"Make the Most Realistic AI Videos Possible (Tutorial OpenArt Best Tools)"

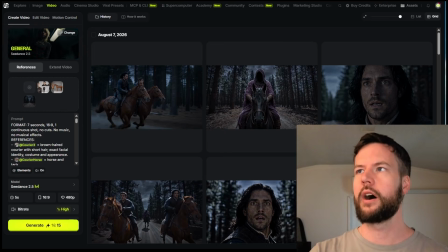And I have actually created a free guide if you want to get your hands on this,
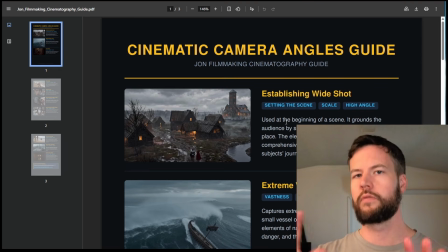which can help you in trying to convey, you know, your movie in a good way. So remember, any type of movie you watch or any type of TV show, they're always showing you different camera angles to basically,
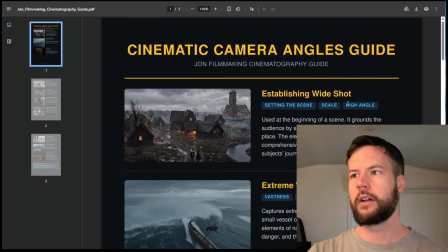even though you might not be conscious of it, to basically like take in the whole story. So for example, we do have like an establishing shot at the very beginning,
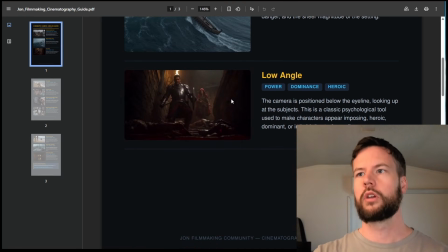but you can do these other types of shots like extreme wide angle, you can do low angle, you can do high angle close up,
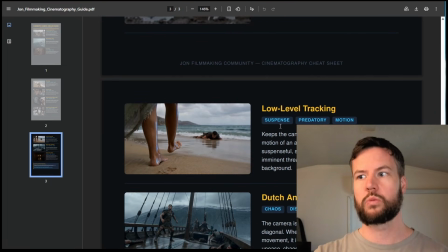and you can do tracking shots, low level tracking shots as well, Dutch angle and point of view shots as well.
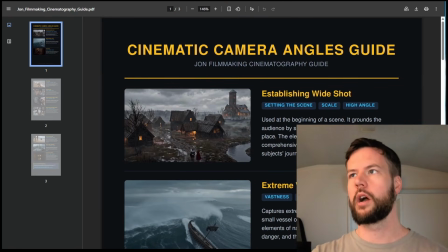And you can pick up this free camera angle guide in my school community I am building out as well.
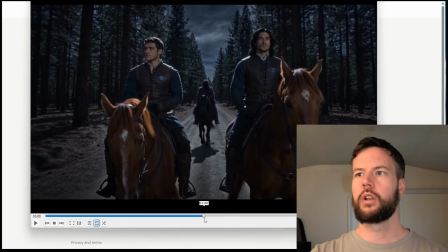So that can be very helpful. This was an action chase, but with a prelude of a bit of terror right here to kind of frame it.
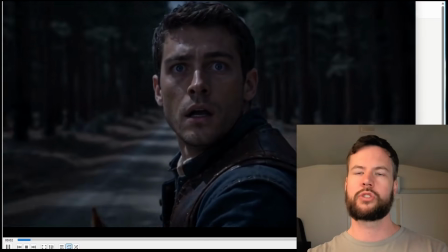And each time we're picking a different thing. So you can see right here, this shot right here, this is extreme close up with a special type of like Jaws zoom we've done
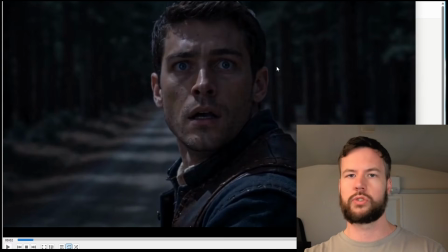on this one that they did in the Jaws movie to show like extreme panic and fear and really show the guy's face.
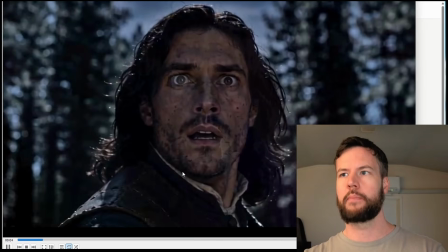And then we kind of cut back to this one.
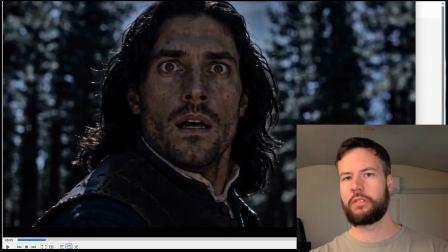This one here looks a little bit just not as good quality, but the reason that has actually occurred is because you might not even notice it. I actually did a reference photo of his face to get that exact shot because I really wanted that terrified look.
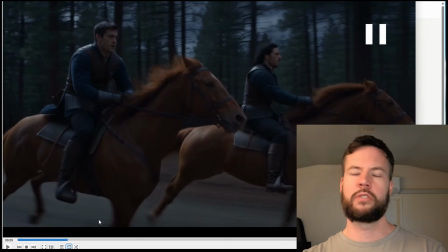And then if we have a look right here, he says run. And then you just have like tracking wide angle shots as well to just show the momentum.
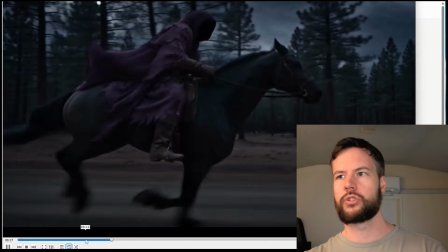Great tracking side profile shot of the purple rider as he goes.
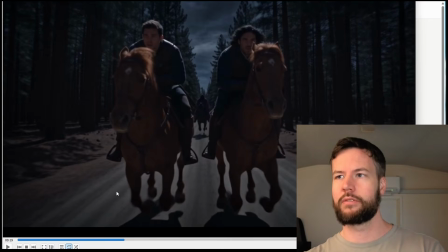And this is another, you know, it's just a great shot, right? Two horses getting chased by the purple rider. Again, it's all coming down to camera angles, right?
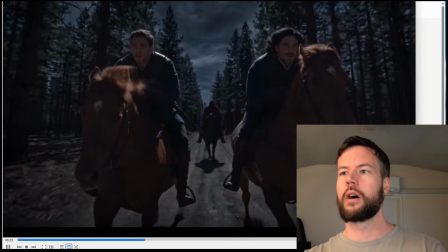So camera angles is really bringing this alive to, you know, help the viewer really experience, you know, the terror of the chase these guys are against.
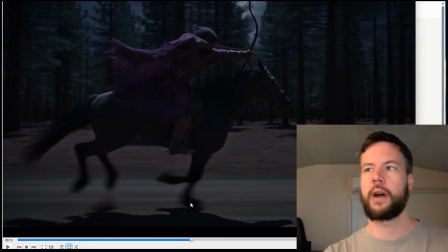And right here, Purple Rider whips out a bow. And what's interesting about this is I actually let Seed Dance naturally generate the bow. I didn't actually create a prop character sheet for this. And Seed Dance did a great job with that prompt right here.
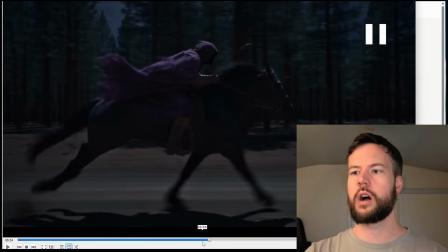But you can just see how important the camera angles are when it comes to, you know,
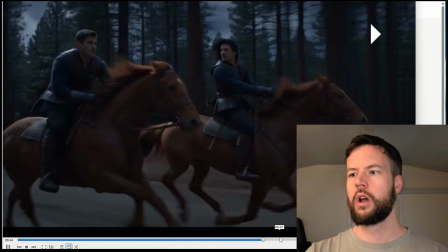explaining the message that's going on in your short film and what Seed Dance can actually do.
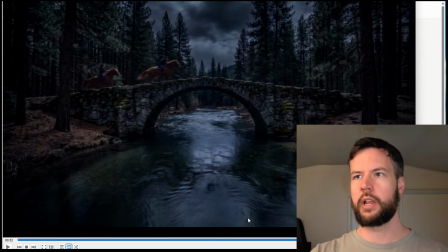And again, remember we created that bridge setting. The guys are basically running across this right now.
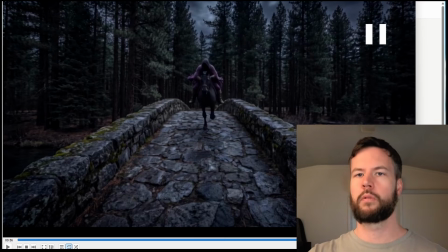And then we cut again to a different angle, Purple Rider coming across the exact same bridge that we've already created.
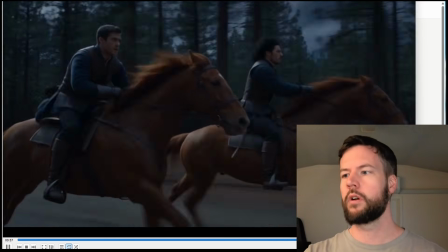And it brings it, you know, pretty much to life.
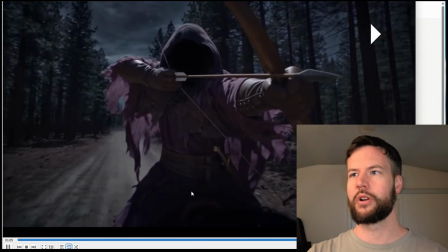And it ends with this this crazy awesome shot of him just doing this slow motion bow with
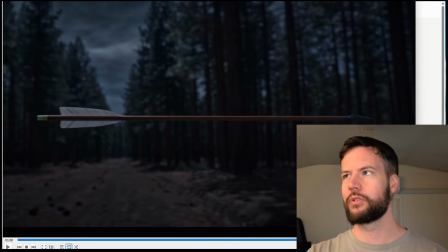arrow going through the air, which is again phenomenal.
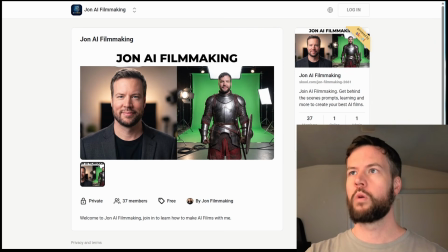And this is all done with references again to what we've already set up with our original photos.
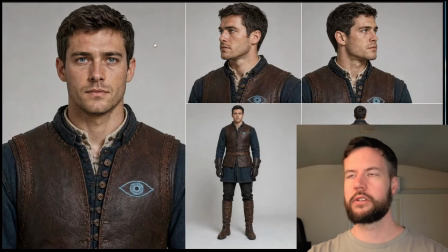So we have the settings, we have the characters, and then we get to prompting as well.
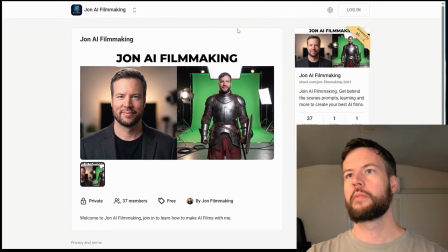And I do think now, since we're in Seed Dance 2.5, it is going to be important to use the 2.5 prompting guidelines, and you can find them.
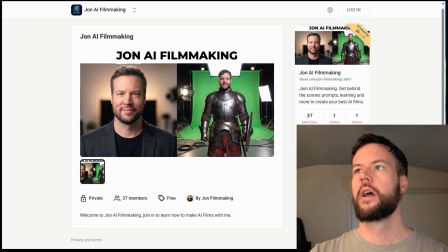I've actually posted them within my school community, and you can get them for free. I've posted a link there. But if you're using, say, a chat GPT or a Claude to kind of help you with your prompting, in structuring your prompts,
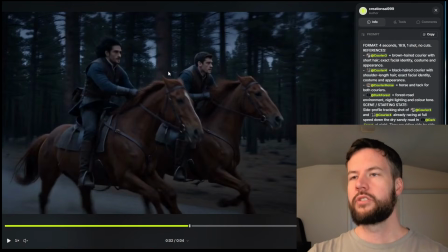you want to be using those prompting techniques as well. And as you can see, look, this was a shot we used from the film and an example prompt.
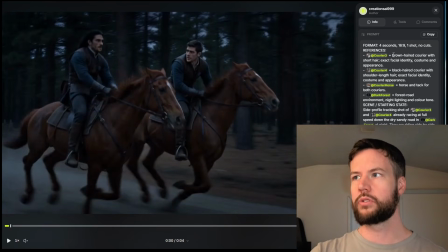And we have all our references and assets ready to go. So Courier 3, we got Courier 4. We actually generated character sheets for the horses. I forgot to mention that. So the horses are actually unique characters too. Dark forest and, you know, starting scene, action timeline,
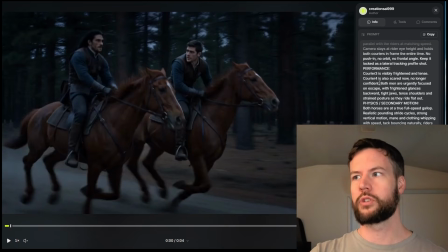camera angle and performance as well, and physics and secondary motion.
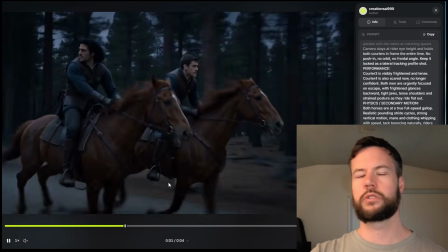And that's generally what can create you some just fantastic AI realism.
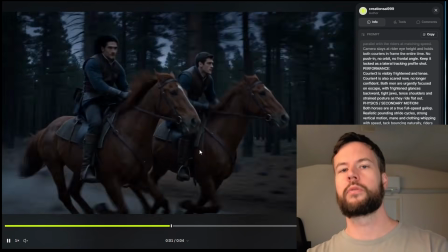But remember, the big picture I want to get through to you in this video is it will be a process.
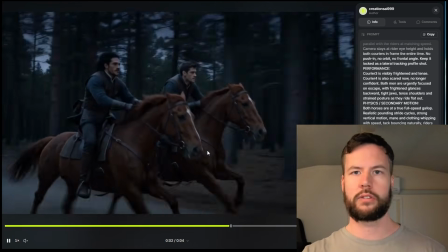You got to create the settings, you got to create the characters, you got to create the character reference sheets,
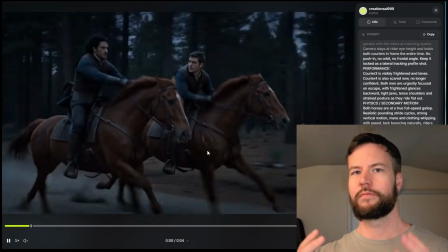and then ultimately your whole thing has to kind of flow and work if you want to really kind of bring it home.